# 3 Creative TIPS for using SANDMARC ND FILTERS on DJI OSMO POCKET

Don't always shoot at eye level or sort of at waist level. Try to go real low or real high, and that's gonna add more interest to your image. One thing I wasn't prepared for was that the highway actually kind of shook and kind of moved as the cars drove by.
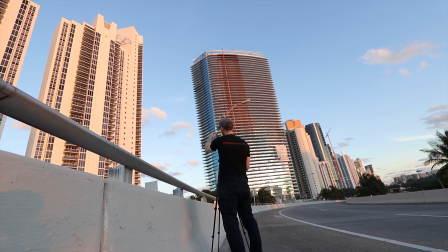[8:32]
So this was kind of annoying, especially if you're trying to use a slow shutter with a tripod.
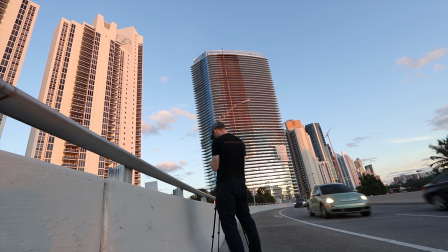[8:36]
I learned something from doing this, but I recommend if you can find a sidewalk or somewhere away from the actual road, there will be less movement, especially if you're on something like a ramp or a bridge or something like this. Try to go on the sidewalk rather than the actual road. So my second creative tip is to use an ND filter, an ND polarizer with time lapse in order to make the lights
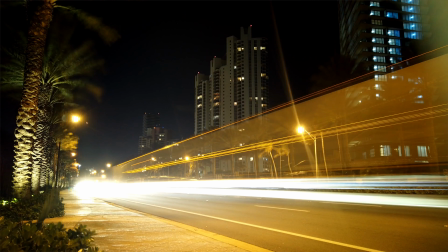[9:01]
on the cars look like laser beams or shoot across the image.
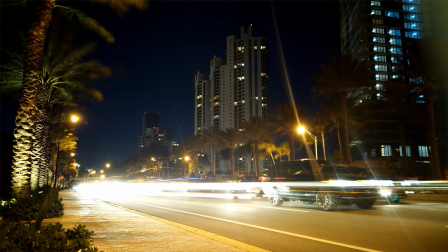[9:05]
All right, so you add more movement and more feel to the image.
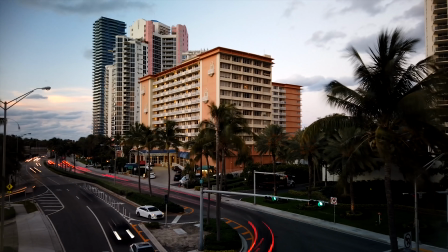[9:09]
Now I did this both with photos, lowering the shutter way down, and I did it with time-lapse video.
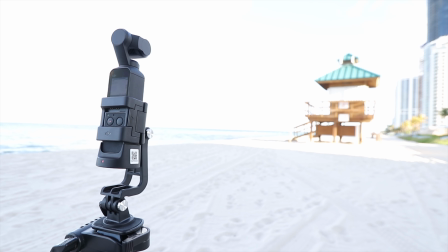[9:16]
So the thing about time-lapse video, so you notice the mount that I had was not very stable.
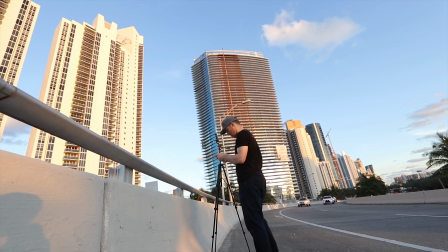[9:22]
My tripod is also not a really professional one because my other one got broken, so I had to use this one instead, my backup.
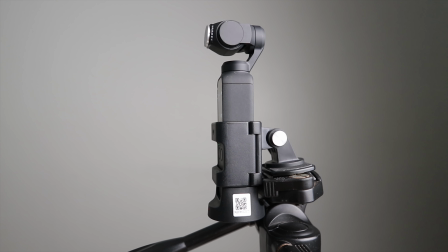[9:29]
So I recommend you get a really stable tripod and make sure you mount it like this.
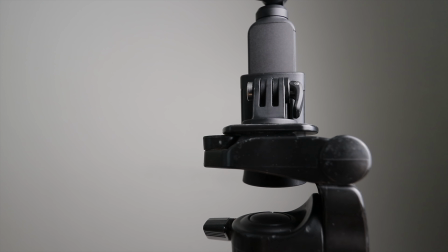[9:35]
When you mount it like this, it's gonna be a lot more stable, and I found it not to wobble as much.
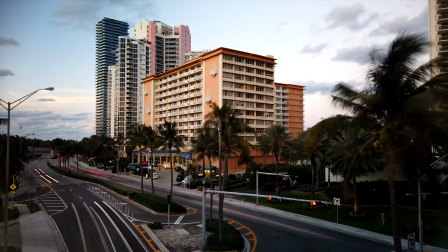[9:40]
So that's why you see the image shake, and I apologize for that, but use it as a lesson of what not to do when you do time-lapse. However, there are a lot of good things that happen. So you notice that I shot from when the sun was going down, from daytime to nighttime.
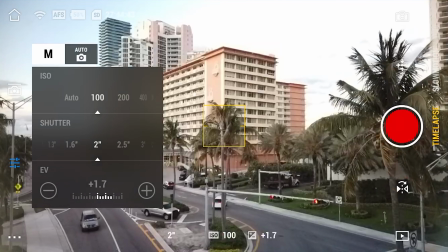[9:54]
So I set the shutter for 2 seconds, but I set the time lapse for 3-second intervals, and that's the lowest it can go.
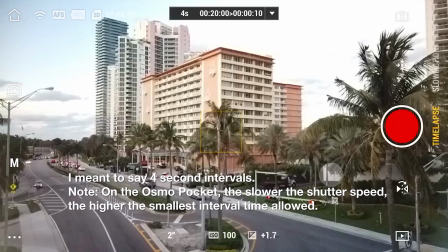[10:01]
For whatever reason, it's kind of strange with DJI and the Osmo Pocket, but the slower shutter you use, so if you use like 7 or 8 seconds,
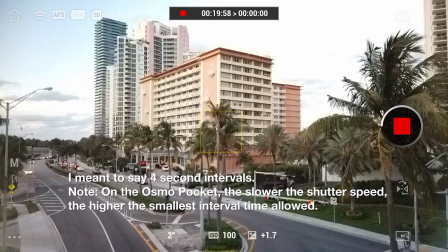[10:10]
a really long exposure, the Osmo Pocket will only allow you to use a much higher interval.
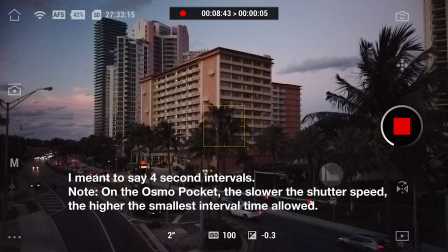[10:17]
So an interval every like 8 seconds or every 10 seconds, which will make the time lapse go very fast.
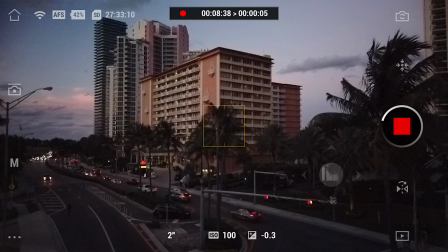[10:23]
Now for this, I was only using a 2-second shutter, so the 2-second shutter allowed me to use every 3-second interval.
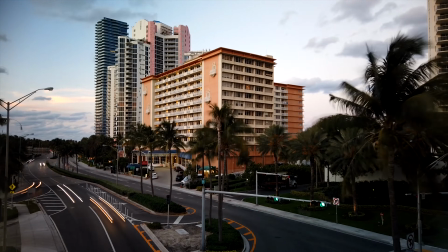[10:30]
I wish DJI added a 2-second or even a 1-second, because these lights are moving so fast. So my creative tip here, if you want the lights to move very fast, have your interval number every like 5 or 10 seconds. If you want those lights nice and slow, the lowest you can go is 3 seconds. I wish we could go down to like 1 second. That way the lights still move fast, but they're not moving so fast that we can't really see them. So I like more of that fast feel, but fast so they stay in the frame a little longer. There's nothing we can do about that. That's the limitation of the Osmo Pocket, but it could be updated with a future firmware, but you can see what we get by doing this.
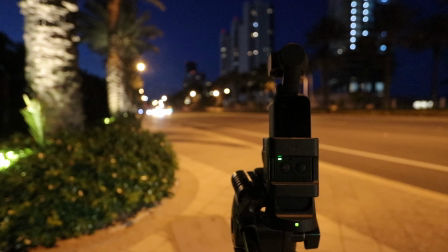[11:16]
So then I took the time lapse down to the sidewalk on the ramp below,
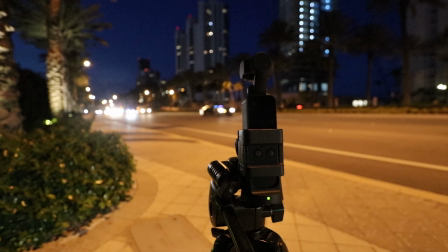[11:19]
and on the sidewalk I also changed the mount as well, and that made everything a lot more secure. The wind was blowing like crazy. I can't really describe that because it's hard to see it, but the wind was just blowing really fast,
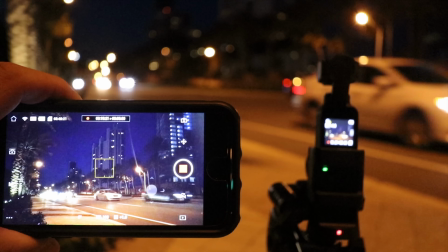[11:32]
and the Osmo Pocket was a lot more stable once I changed to that different mount and once I set the tripod down on the sidewalk.
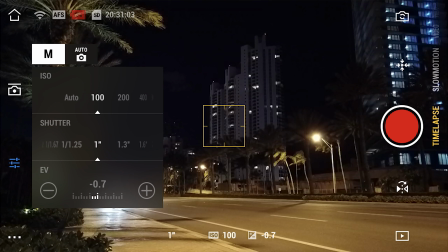[11:40]
And as you can see, I always try to use ISO 100. Always keep your ISO as low as possible. That way the image stays sharp for the parts of the image that you want to keep sharp. And then I lowered the shutter speed as low as possible.
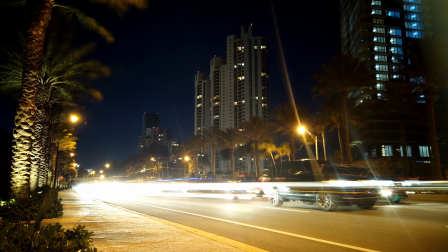[11:53]
With Osmo Pocket, it's 8 seconds. And in this image, I really like because the cars came to a stop.
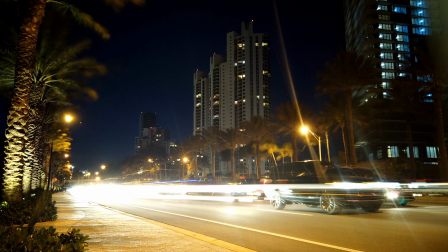[11:59]
So you can see some of the headlights moving across the image. But when a car stops for a long time, you get that nice clear shot of the car.
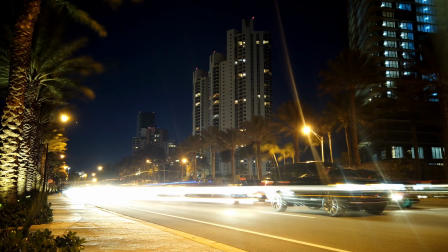[12:07]
So it's a nice creative effect. So if you're gonna do this, park the car or whatever you have, whatever thing is moving across your image, I would keep it stationary or still for a few seconds.
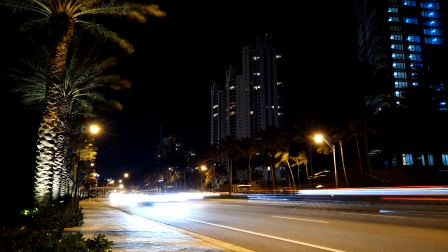[12:17]
I would recommend 10 seconds or maybe a little longer than that.